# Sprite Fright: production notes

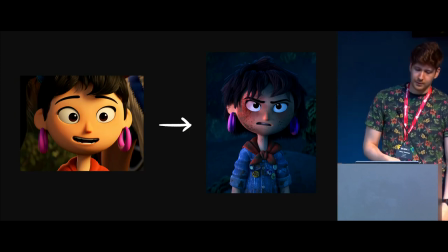(54:27)
An important aspect of the shading, especially for the story, was the character arc that the main character was going through, from in terms of distression, where she's clean in the beginning and then, yeah,
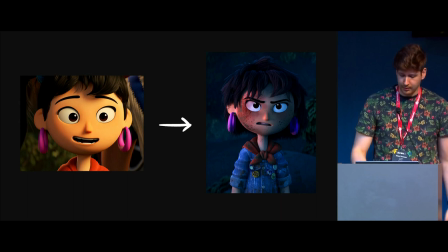(54:39)
bruised and everything in the end. And that was really important on the story level for the main character, but also for all the other characters. It was pretty important to marry them into the environment and make sure that they work together with the world and the story.
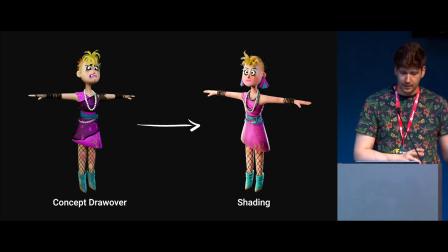(54:55)
And for that, the process was that Vivian was making drawovers for all the characters, and I tried to implement all of those different details into the shaders directly.
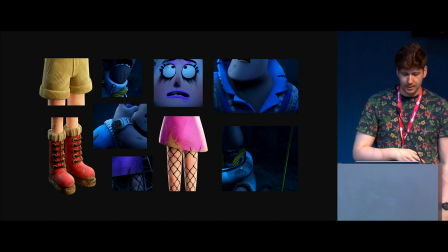(55:04)
And yeah, there were lots of smaller things we did here and there, scratches, running mascara, dirt, and ripped clothing.
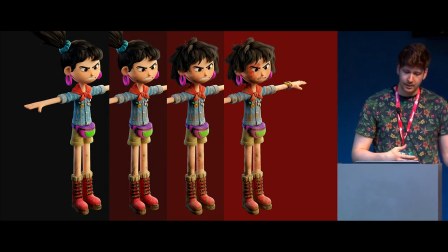(55:12)
And for the main character, that was a little bit more tricky because it needed to be several different stages throughout the movie to make sure that every single stage, every interaction with the environment is reflected
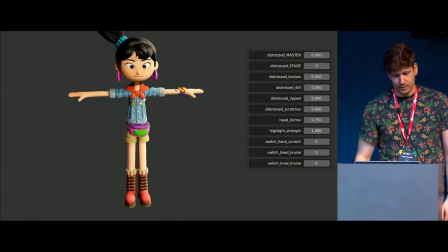(55:25)
in the discretion of the character. And for that, we built it into the shaders as well with a bunch of parameters where we could actually
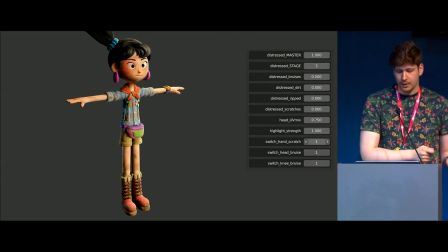(55:34)
change the sliders around for every single shot to make sure it's all consistent and,
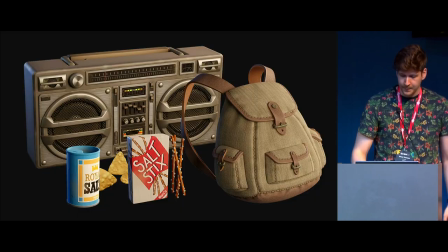(55:38)
yeah, hits the right frames. Then a little bit about the props and the shading in general.
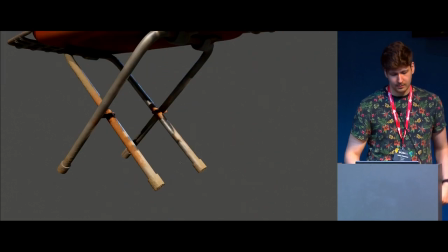(55:46)
So there were a lot of props to be shaded, so I like to also, in general, rely on a more procedural workflow. I create a bunch of base shaders that I can just copy around then, and then very easily paint in a bunch of masks.
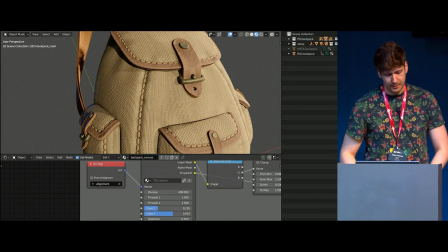(56:00)
And also for the detail and the patterns, also rely on a procedural workflow where you can get quick iterations,
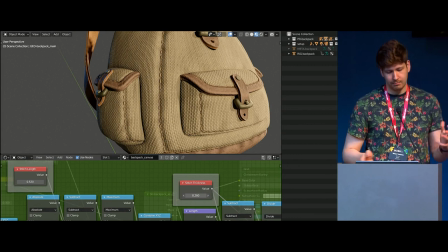(56:07)
make changes here and there at every point in time of the process, basically.
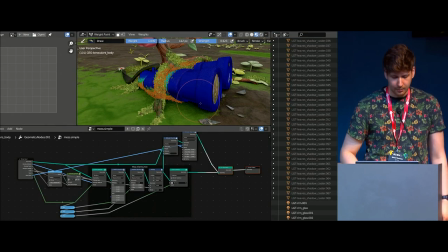(56:12)
That was really helpful. And also combining that with effects that we would use something like geometry nodes for,
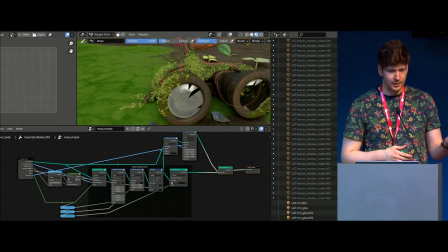(56:20)
which was Sprite was the first project where we had the opportunity to use geometry nodes.
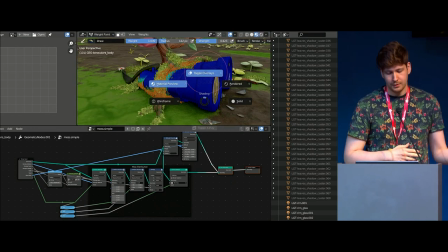(56:25)
And we did that a lot in the environment. And then also the shaders could be informed by, for example, here, the mask that we're scattering around.
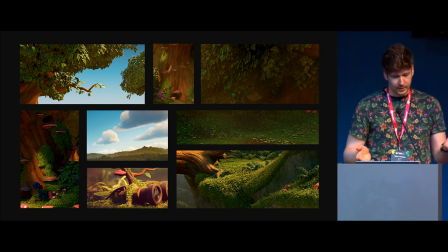(56:33)
And speaking about geometry nodes, they're all over the place in the environment. So all the leaves scattering, the grass, the moss, some of the clouds, it's all using geometry nodes, which at the time it was a very different system, so it was a little bit tricky here and there,
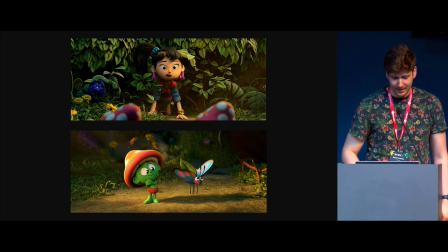(56:48)
but it was really, really useful. And other than that, about the environment, it was mostly just about making sure that it works with the characters, that the characters fit into the world, but doesn't overwhelm everything and makes sure that the characters can really shine.
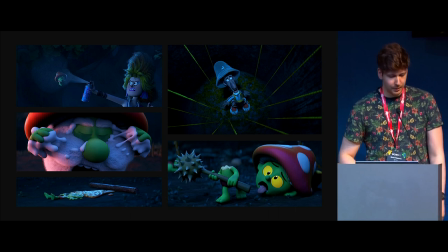(57:03)
And then a little bit about the effects. So for Sprite Fright, we were using various different methods for the effects.
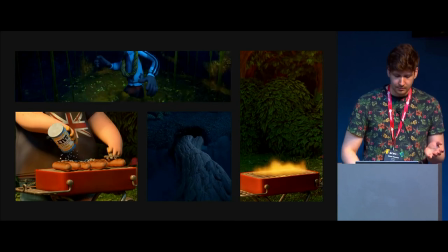(57:11)
One thing was simulation. That was what Andy was in charge of, pretty much.
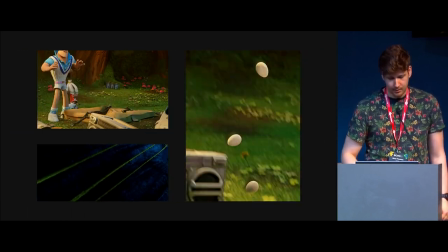(57:16)
We had a bunch of simulation here and there. And then another thing would be animated props, where we just have a rig on a prop,
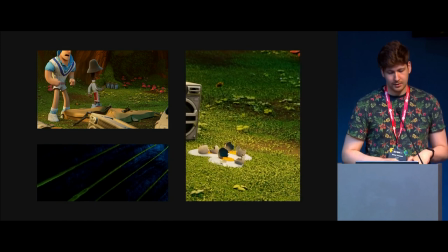(57:24)
and then the animators would take care of actually making sure that it looks like a nice effect.
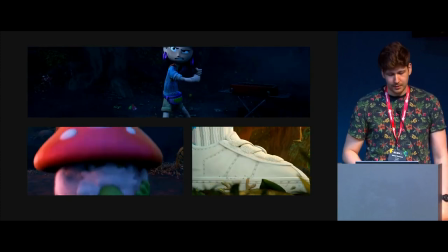(57:30)
Another thing that's something that Rick also mentioned, we would actually frame by frame animate some things, like with grease pencil,
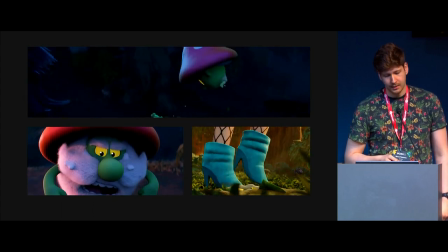(57:39)
the splashes from the sprites, for example, and then turn that into a mesh that we can then render with the lighting of the scene.
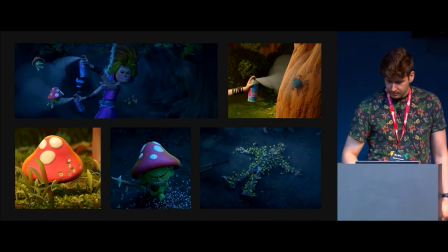(57:47)
And then lastly, I think, the geometry nodes effects.
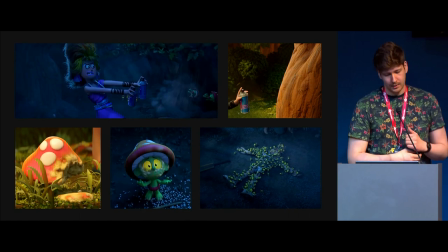(57:53)
So I tried to, wherever I could, actually incorporate geometry nodes, for example, to create a prop where you had the hairspray effects with a bunch of sliders,
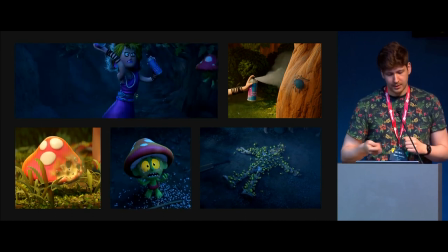(58:01)
and then paste them into the shots and really easily adjust them without having to actually manually do anything on top of that.
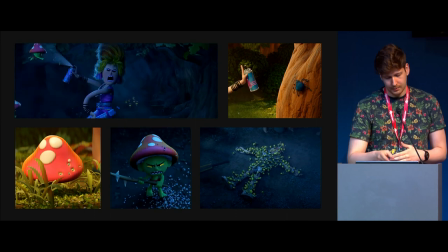(58:08)
Then a lot of the melting effects, and like also, for example, the snails scattered around on the body of Rex.
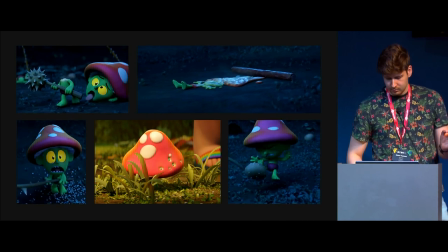(58:17)
I want to talk a little bit about the melting effects in more detail. So here's how it looks in the actual file.
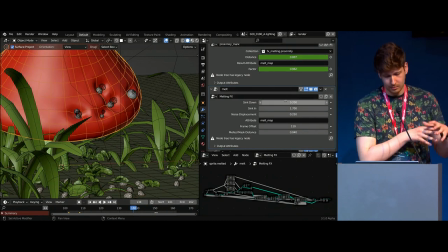(58:24)
So it's all a system in a single effects file that we then link into the lighting file. And there's various different things going on.